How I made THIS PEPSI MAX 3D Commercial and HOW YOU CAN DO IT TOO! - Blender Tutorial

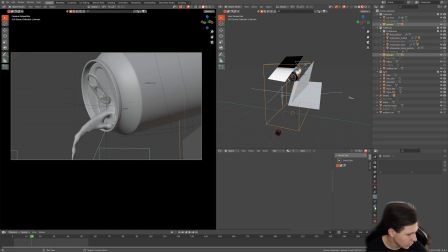20:46 For the domain, as you see here, I will go really quick through settings that I have.
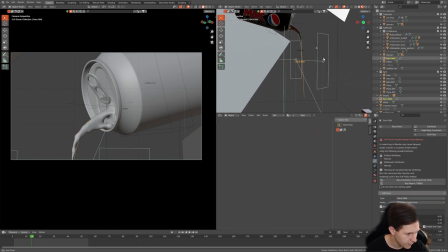20:52 And here's the force field. So this is a very simple curve going from the can all the way to the bottom.
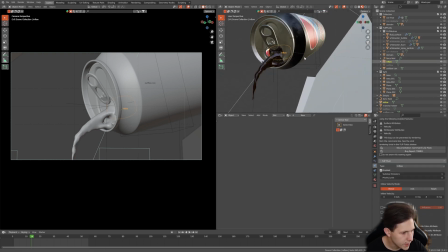20:59 And here are the settings for this one. Here we have inflow. The inflow is obviously generating the fluid for me.
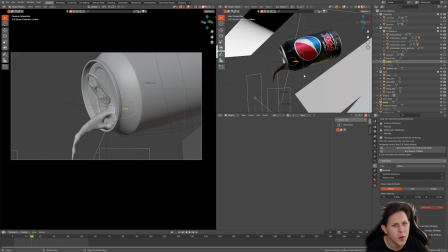21:05 And of course, realistically, I mean, in real life, it would be like you will be taking the can and just pouring the liquid, but that's how I figured out that it will work for me.
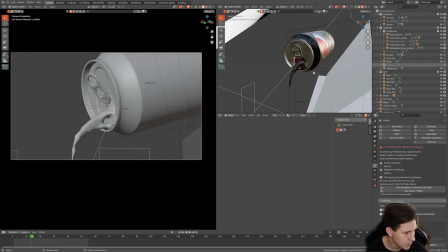21:16 So here we have the inflow, we have the outflow.
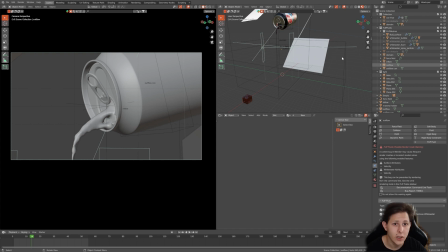21:19 So again, we want to just without any reason generate additional geometry for the scene, and we won't make the scene too big.
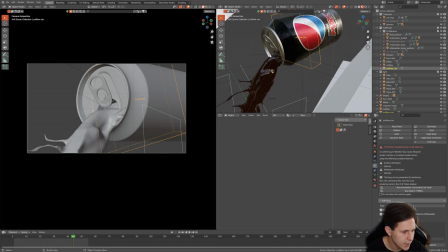21:28 And we have also the outflow for the can, because inflow is generated in, the fluid from the inflow is generated in many directions.
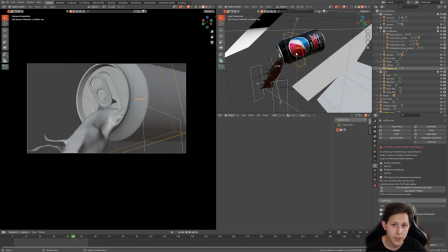21:37 Just add the outflow and that way you won't have any unnecessary liquid.
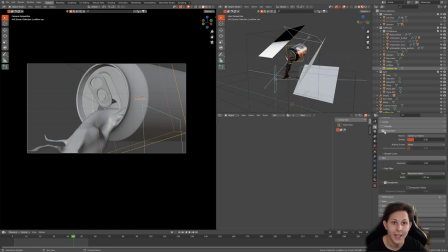21:42 And yeah, just hit motion blur and go to the render with the samples that you need. And that's it. Let's go to After Effects part. All right, so welcome to After Effects.
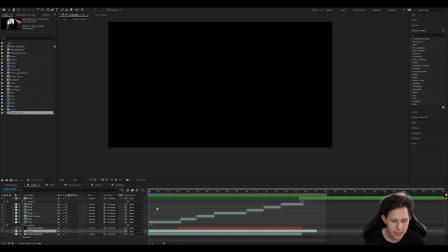21:55 So basically, I just did color correction. So for color correction, I actually use the Lumetri color because it's pretty similar to camera raw filter in Photoshop. So I went with Lumetri color, and in Lumetri color, I changed the, as you see here, you can just copy it.
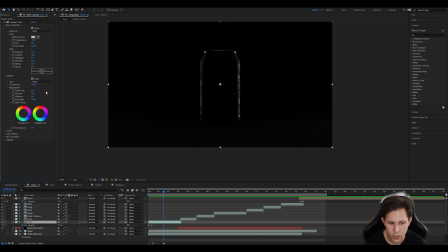22:12 Then in creative sharpen, very important is to sharpen. So pretty much I just changed in these two.
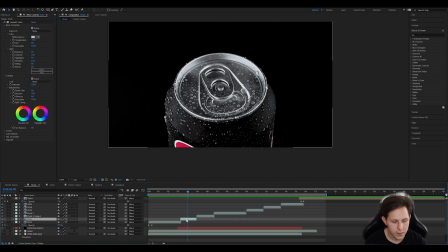22:18 That's for the first scene. You should go for, I would say, brighter tones.
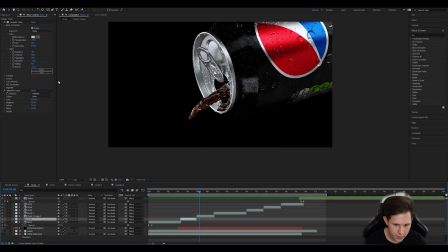22:24 That are colder, like white. For this, I also used the selective color.
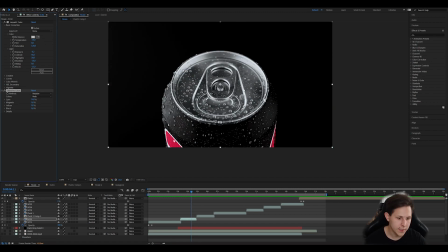22:30 It just helped me to get the consistency through all of these scenes to get the red color for the Pepsi logo correctly.
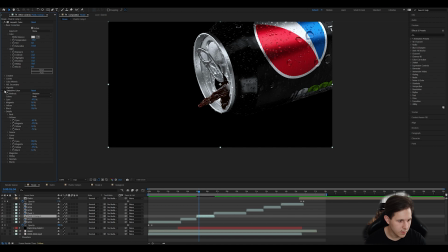22:37 For this one, the same story. So selective color helped me with popping out the colors.
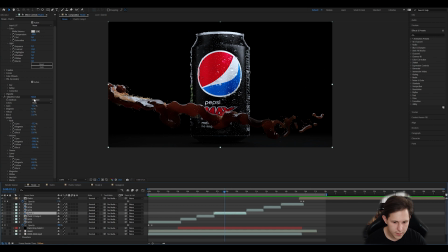22:42 And here the Lumetri color, as you see here, same story, Lumetri color, selective color.
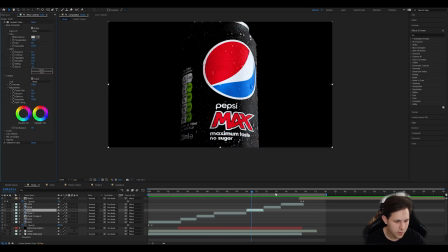22:47 And here, same story, Lumetri color, selective color, here as well. And for the last scene as well.
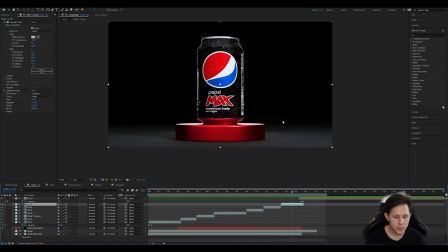22:53 So as you see here, it's more about the trying to get the right color that you want than just picking exactly the same value as I did,
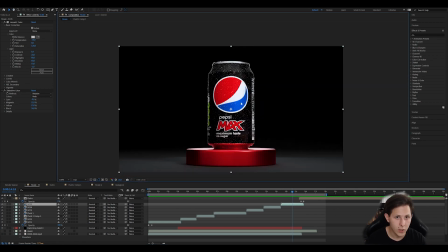23:02 because that's not what it is. And as you see here on renders, when I loaded the render preview, it wasn't as looking as great as it's here,
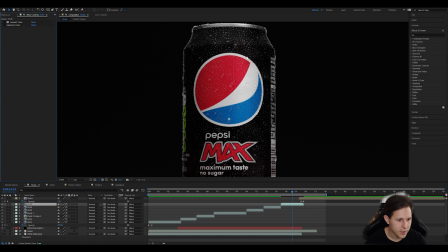23:10 because look, if I turn off both effects, this is dull, this is like dark, but it's fine, right? Because that's what the post-processing is for. You can't get perfect results with rendering.
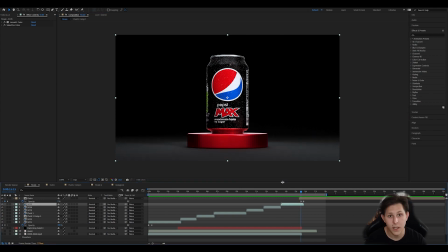23:22 Of course you can try, and that's it for the After Effects part. Thank you guys for watching. Make sure to like this video, leave a comment, subscribe, check out my other social medias, and when you will be following this tutorial, feel free to tag me on your social medias so I can check out your work and leave you a follow. Thanks, and see you in the next one.